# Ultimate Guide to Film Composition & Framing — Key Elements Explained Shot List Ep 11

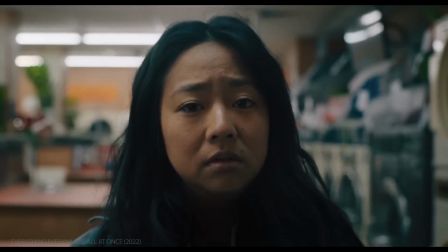[0:01]
Films are made up of sequences. Sequences are made up of scenes.
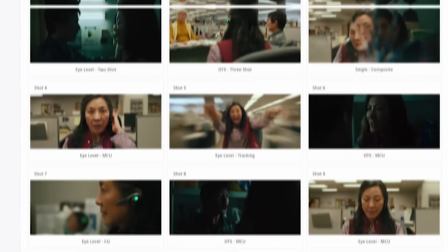[0:06]
And scenes are made up of shots.
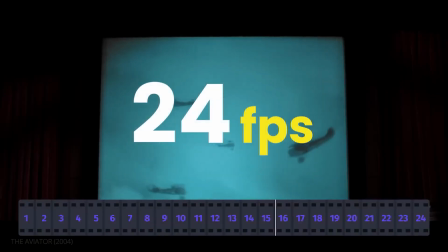[0:10]
In previous episodes, we covered frame rates, camera movement, and editing techniques.
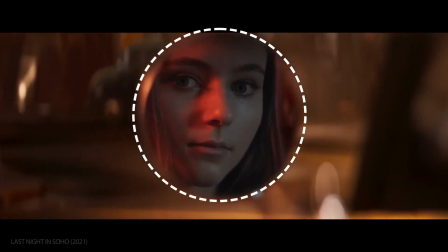[0:19]
Today, we'll look at the elements within the shot that make up its composition.
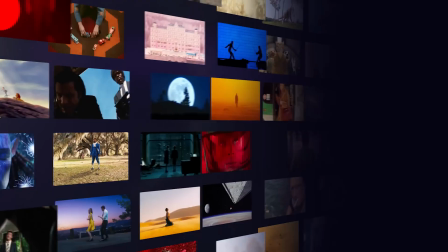[0:27]
This is episode 11 of The Shot List.
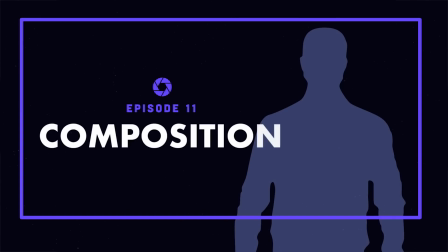[0:36]
Composition.
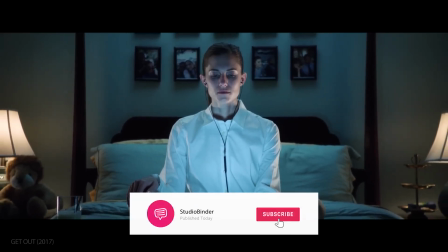[0:38]
We've got more episodes in this series coming soon. Get subscribed and enable notifications so you don't miss out. At the end of the video, we'll show you how to download our free ebook on composition elements.
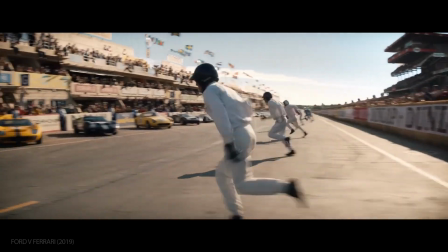[0:51]
Now, let's begin. Simply put, composition is the arrangement of elements in an image.
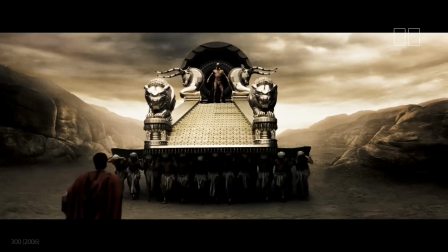[1:00]
It is not only what you include in a frame, it's the relationship between those elements that creates the overall meaning.
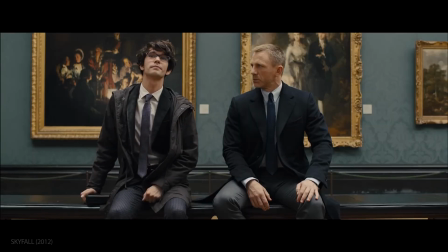[1:08]
This concept began long before motion pictures, when images needed to tell a complete story in a single frame.
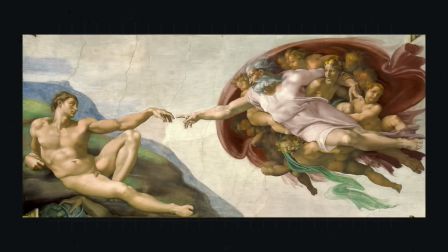[1:16]
Consider how much storytelling can be done in one image. We have characters, a situation, a power dynamic, a sense of drama, theme, movement.
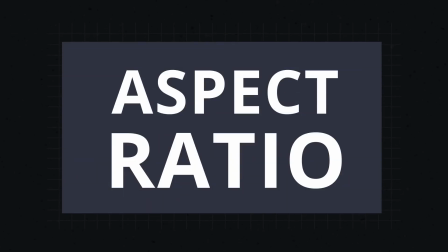[1:30]
Composition also relies on aspect ratio, the size and shape of the image itself. In fine art, portraits are more naturally composed vertically, while landscapes benefit some horizontal compositions.
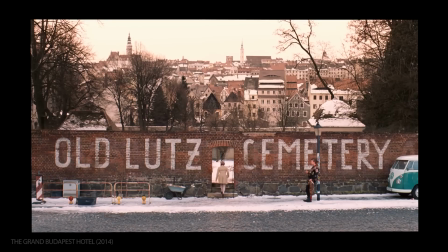[1:44]
Likewise, in film, while the basic elements of composition always apply,
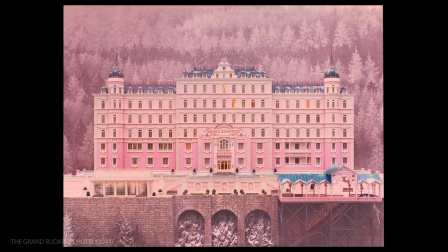[1:49]
there are different considerations between a squarish frame and a rectangular frame.
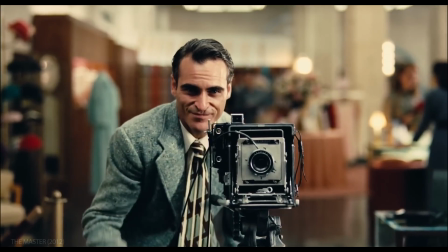[1:55]
Understanding these elements is key to understanding composition. And now, our first element: points.
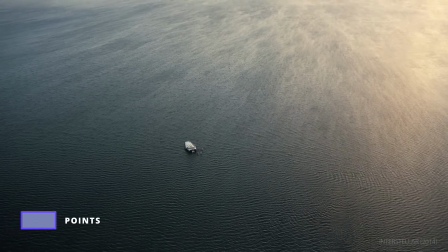[2:05]
Composition is all about directing the viewer's eye, and points in an image are immensely effective in this regard.
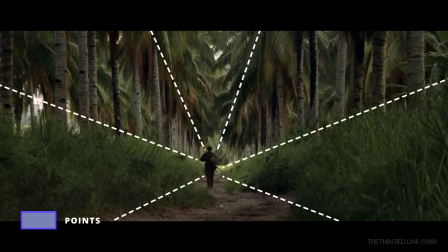[2:12]
Focal points, whether they be points of intersection or just a small dot, can be used to draw an eye's attention.
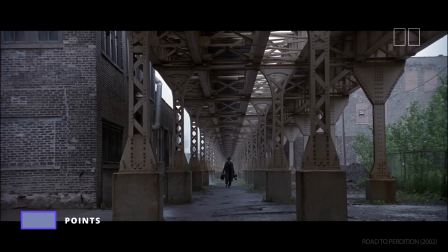[2:20]
Where does your eye go in this shot from road to perdition? Notice how the composition draws our eyes to the focal point.
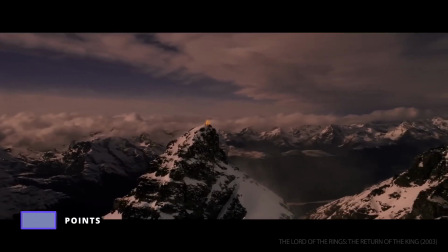[2:29]
Using points to direct attention is a popular technique in wide shots.
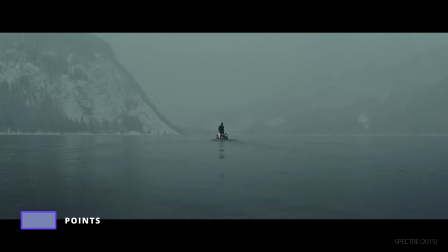[2:34]
Filmmakers will often use an uncluttered canvas so that naturally our eye goes to the point.
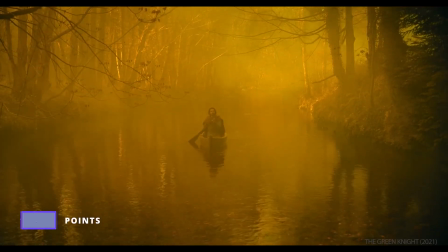[2:40]
But points aren't relegated to wides. Here, our eye is directed to the point of a sword.
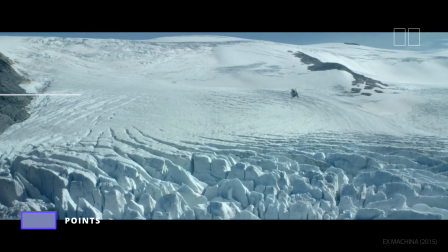[2:48]
Points are often used in conjunction with the rule of thirds.
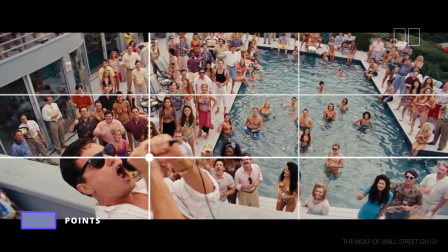[2:52]
The rule states that the subject of a frame should be placed at one of the four intersections of the vertical and horizontal thirds of a shot.
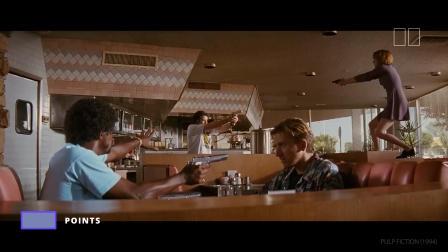[3:01] Vincent! Nico!
Another compositional technique that uses points is the golden triangle.
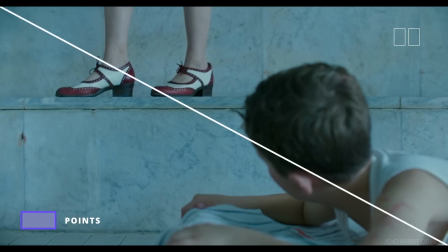[3:09]
This is created when you draw a diagonal line from corner to corner, and then lines from the other two corners intersecting at right angles, creating two balanced focal points.
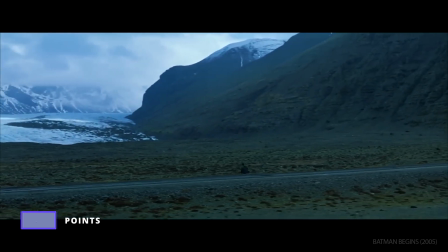[3:21]
Points are a remarkably simple way to get your audience to focus on a particular area of your composition,
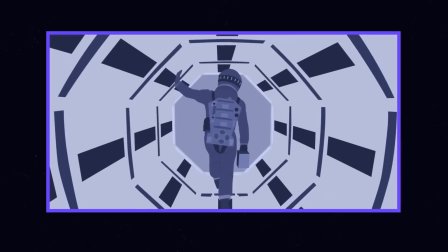[3:28]
especially in tandem with our next element: lines. Lines are the fundamental building blocks of composition.
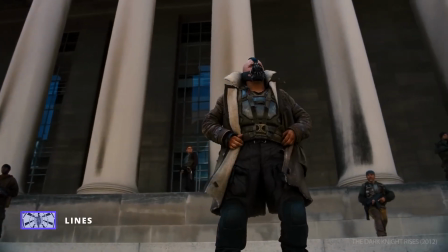[3:36]
Vertical lines can suggest height and strength. Horizontal lines can suggest distance and calm.
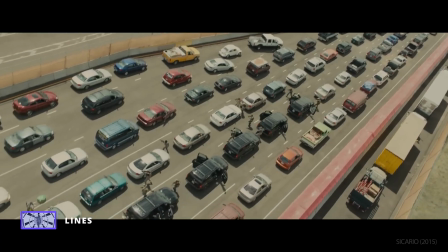[3:45]
Diagonals can add an off-kiltered energy to a frame, while curved lines can make more graceful compositions.
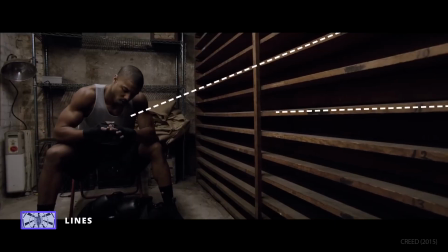[3:53]
You can also use leading lines to pull the eye in a certain direction.
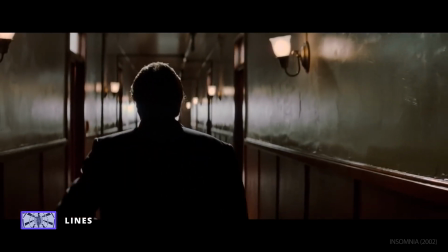[3:59]
Here, Christopher Nolan uses the lines of a hallway to draw our eye directly to the subject of the frame.